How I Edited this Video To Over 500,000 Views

What is up, YouTube? We are here at Dava Studio. We're going to show you the behind the scenes of one of the biggest creators that we work with, Dive Studio.
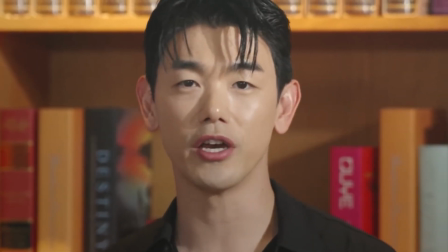[0:06] This is Dive Studio's silent library.
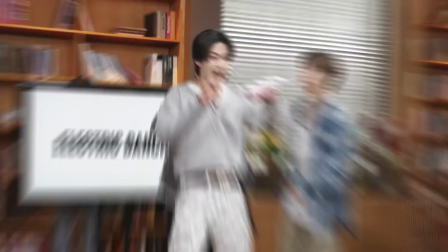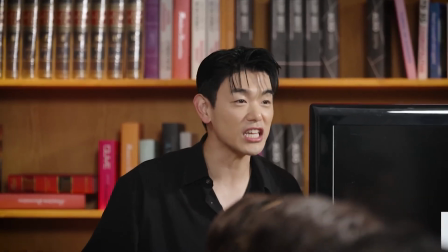I'm here with Easton Anderson, one of the lead editors for Dive Studio, and we're going to be breaking down one of their videos, Silent Library.
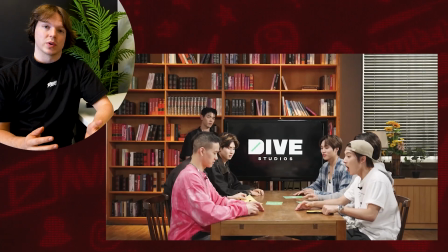[0:28]
This project was pretty crazy. This is the first time we had worked with the client and they gave us hundreds of gigabytes worth of footage.
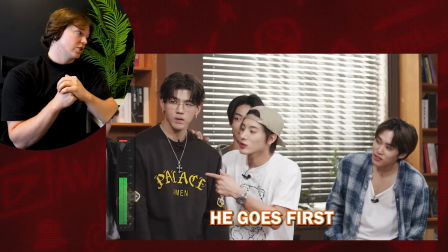[0:35]
These are not short videos. This one ended up being about 22 minutes at the end of the day, and hours of work went into this project.
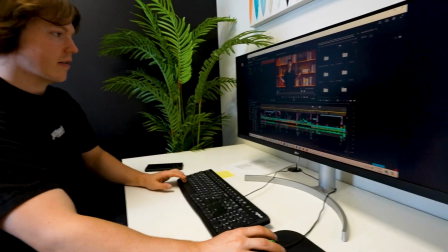[0:45]
And so it was a hefty task. This is the timeline of the project. So you can see there's a lot going on here.
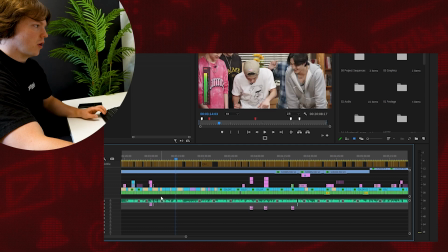[0:51]
Within this layer right here with all this green footage, these are all clips,
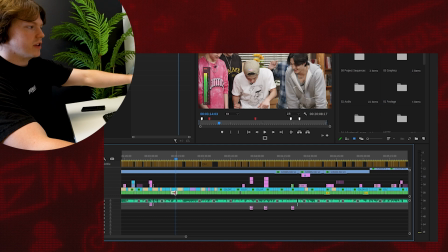[0:57]
but there's about 5 different angles within each one of these green cuts right here. So that's what a multicam sequence is it means you basically got 5 cameras rolling all at once,
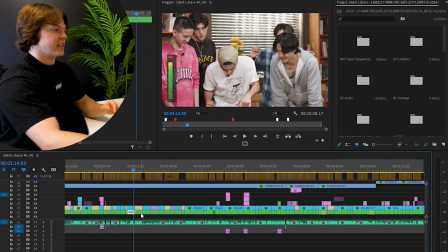[1:09]
capturing different angles, and then you can decide which cut has which angle in what point in time.
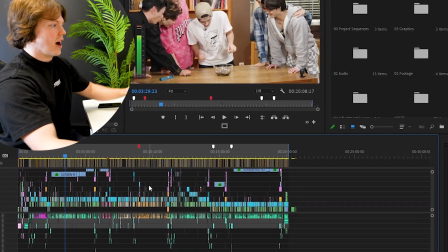[1:15]
And so thank goodness we were able to do that, because if not, this whole timeline would be about 5 stacks deeper.
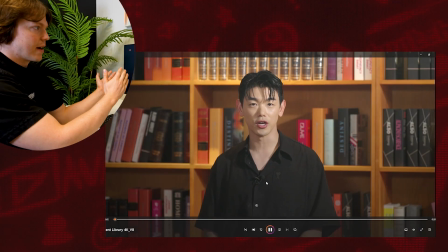[1:23]
So this is the intro. You can see that the camera angles are cutting in and out, popping in and out.
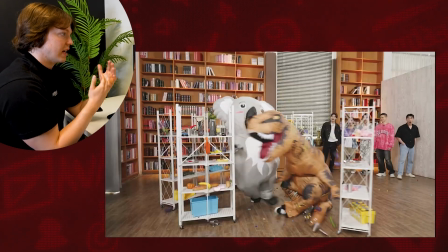[1:27]
These are all different camera angles and effects that we added to help tell the intro, because the intro is a super important part of the video. If you cannot hook a viewer within the first 5 to 10 seconds, they're gonna click off, or it's just not gonna make sense to them.
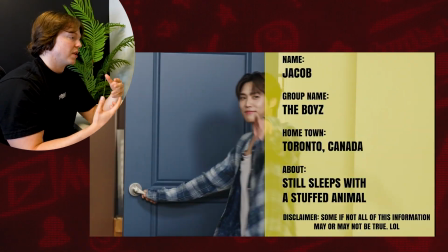[1:41]
So right here we got a character introduction, and this is gonna build up a lot of credibility for this video, especially if you're a K-pop fan.
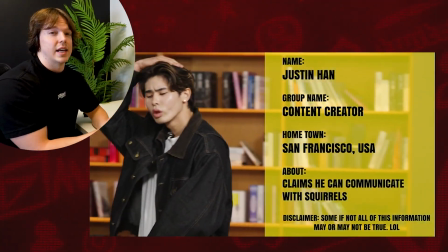[1:48]
You're gonna know who a few of these guys are, which will entice you to stay for a bit longer. So this part is actually super important. So right here, the graphic animation starts, and you can see on screen it says the rules are simple.
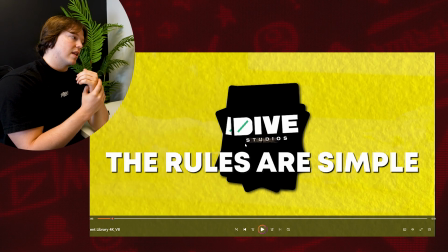[2:00]
When you're creating a graphic animation to help explain something, the best way to test if it's coherent and simple enough for the audience to understand is to play it back without any audio, and if it still makes sense to you visually, then it's a good graphic.
For simple, each player The rules are simple.
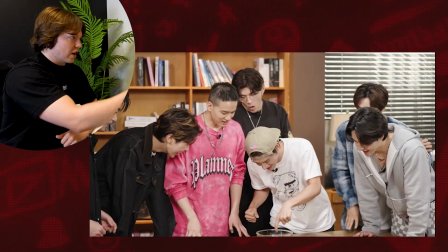[2:16] The player who gets the skull card must Okay, so there's a bunch of safeguards, and there's one card that makes you do the challenge.
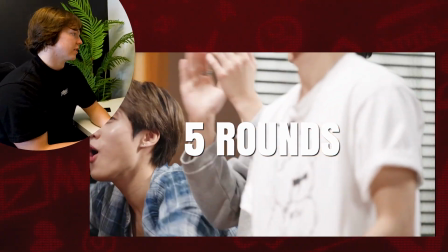[2:22] Succeed in 5 Shows them doing the challenge.
There's 5 rounds included, and they get started right away.
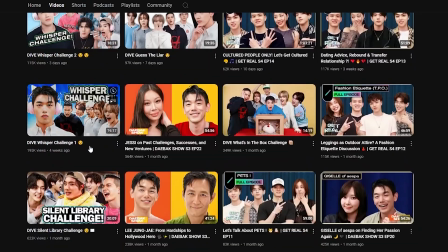[2:29]
Simple enough. I think it's a good graphic. So this was the Silent Library Challenge right here.
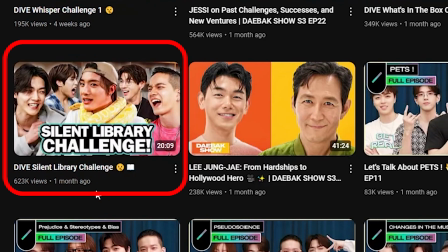[2:35]
It got over 500,000 views, and it outperformed a lot of their recent videos, which is an accomplishment.
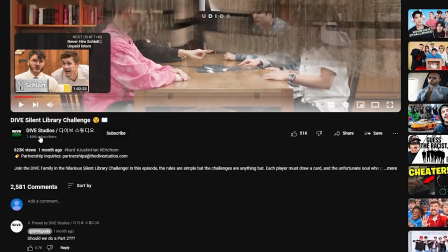[2:41]
So 2,500 comments. Everybody was pretty positive in the comments, which I was really happy about.
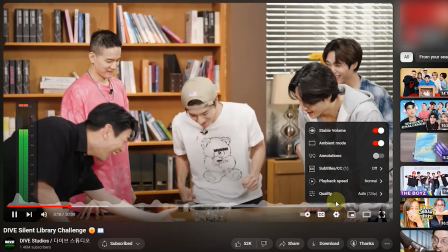[2:47]
You can click on the settings and you will see that it is able to be viewed in 4K, high quality, high definition.
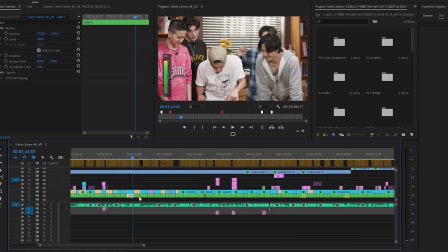[2:54]
To edit in 4K quality though is a huge problem. It will create lag within Premiere Pro, which is like a huge no-no when you're editing videos. So we always proxy our footage.
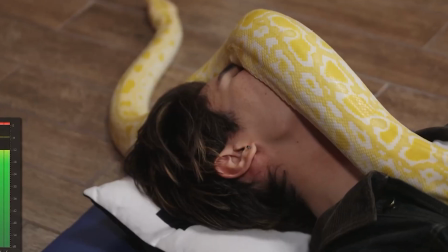[3:06]
Just to proxy the footage and create a multicam sequence took us like 2 to 3 days to do with how long this project is. How do you go about the clip selection to make sure that those moments go into the intro, to make sure that people stay and are engaged at the very beginning?
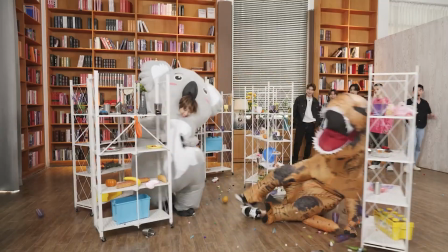[3:20]
Because we all know that the first 7 to 10, even 30 seconds are the most important for a YouTube video.
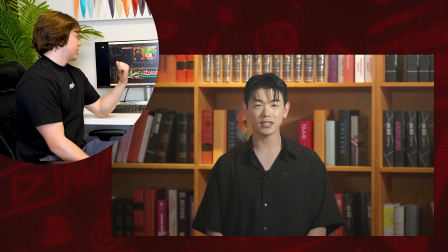[3:26]
Exactly. That is a great question. So we ended up restructuring the intro to tell a little bit more of the story.
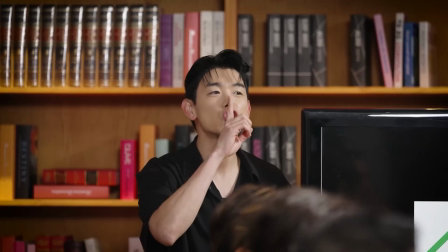[3:32]
So we included moments and sound snippets where the show host is saying, this is a library.
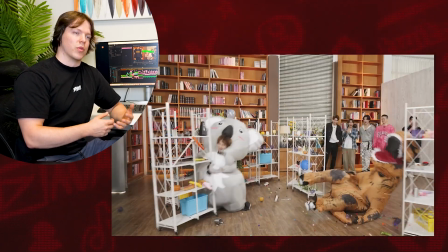[3:38]
And that way there's like risks, or there's stakes at play. Even before the intro, the more important thing is probably the thumbnail, right?
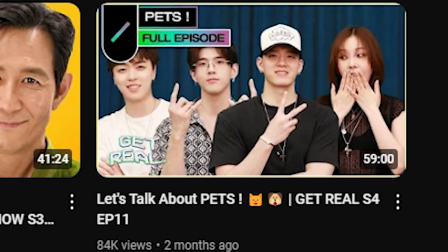[3:46]
Because it's like, if you don't tell the story or what the video is about in the thumbnail, then it's like, why would people click on it in the first place?
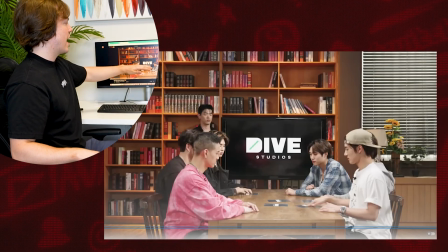[3:52]
Okay, so this part is interesting. This camera is on a tripod and it's just filming straight at the talent here, but there's no camera that's like above the table looking down at their cards.
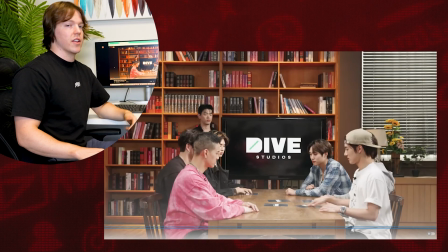[4:00]
And so it was kind of confusing for the viewers to understand who flipped the wrong card and who flipped the safe cards. And so we had to animate that visually so that it made more sense.
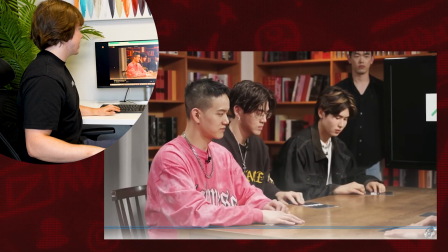[4:10]
And so how we did that is we actually masked out the characters that flipped the skull cards
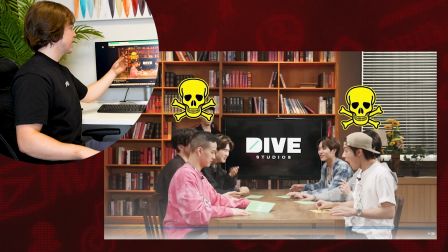[4:19]
using AI, and we flashed them red and then popped up a skull above their head.
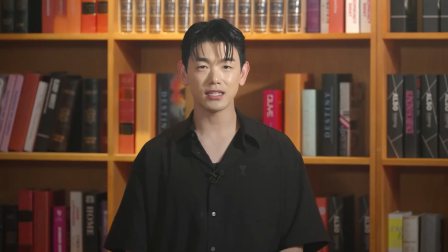[4:25]
So the Dive Studios, when they give you the footage for the audio levels, since it's Silent Library and gotta be quiet. Did they give you any form of indication of how loud it actually was at the studio? It was just based on the actual footage itself.
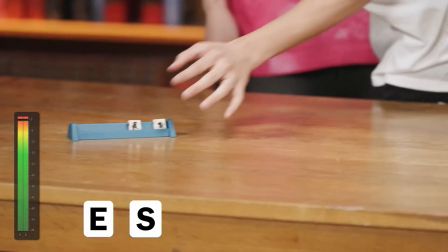[4:37]
I mean, the whole idea behind the challenge is you have to be quiet, but dude, they were so loud and they were like breaking the sound barrier at all times.
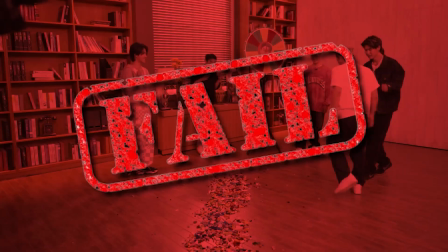[4:45]
Like they were just, Mach 10 audio, bro, just screaming. Yeah, that's why at the end of the video, they actually ended up losing the challenge, is because they just couldn't be quiet. We weren't told to necessarily add this, but after referencing other YouTube channels that had done this exact same challenge, we saw that they had been using it, and so we just threw it in there. But this kind of visually explains it, because if it hits the red and it peaks,
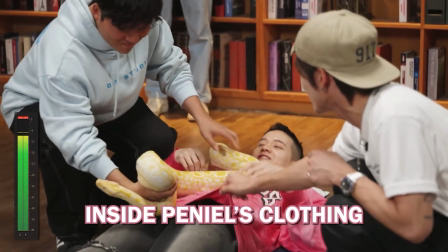[5:07]
then the audience would know that they are being too loud and therefore potentially will lose the challenge.
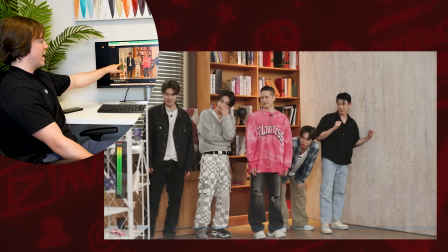[5:12]
Okay, so yeah, they're too loud. Obviously, it spikes. They failed the challenge. We show that visually.
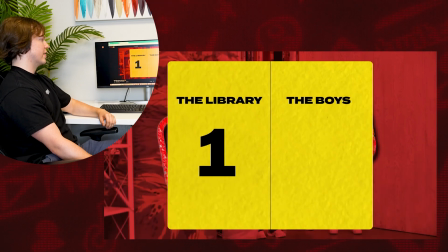[5:18]
And then we have a score counter right here. So the library has 1, the boys have 0.
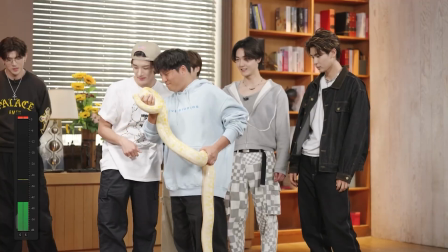[5:23]
Next challenge. Just try to keep it as simple as possible. So in chronological timeline, this challenge right here was supposed to be the very first challenge that they did. But what we did is we created a list of which challenges we thought were the best to worst.
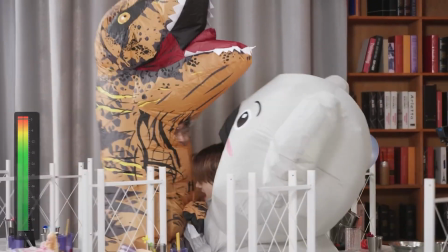[5:38]
And then we made some of the best, the first challenges that were introduced. That way we were more likely to keep the audience for a longer time.
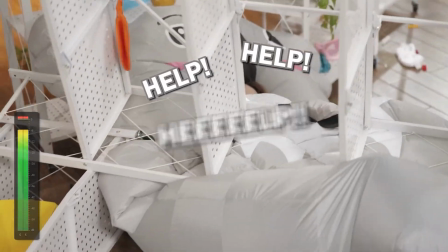[5:45]
As an editor, you have the power to like manipulate the story and move sections around to make the audience more inclined to stay. I know the multi-camera thing is one thing that you mentioned, having different camera angles. Was there at any other moment within the actual timeline that you felt like, if only the audience knew how much editing went within this specific section?
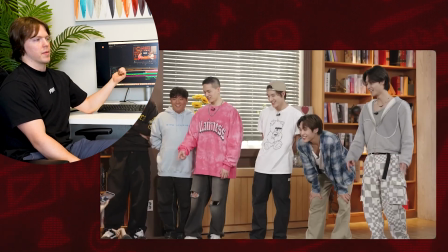[6:02]
If I wasn't in the editing industry and I watched this video, I'd probably be able to tell like a lot of work and thought went into this project. Like we were just working back to back to back to back, and then we eventually went back and forth on revisions and got them the final product on time, and then they uploaded it and it performed really well. So we did our best trying to break down the ins and outs of the Silent Library video by Dive Studio. Comment down below if you want to see anything more in specific or more in depth within the timeline. Well, in the description below, we're also going to be putting the link to the original video, so if you want to go watch that, you can. Freaking love you guys. Let us know if you have any questions in regards to editing, and I'll try to help you out.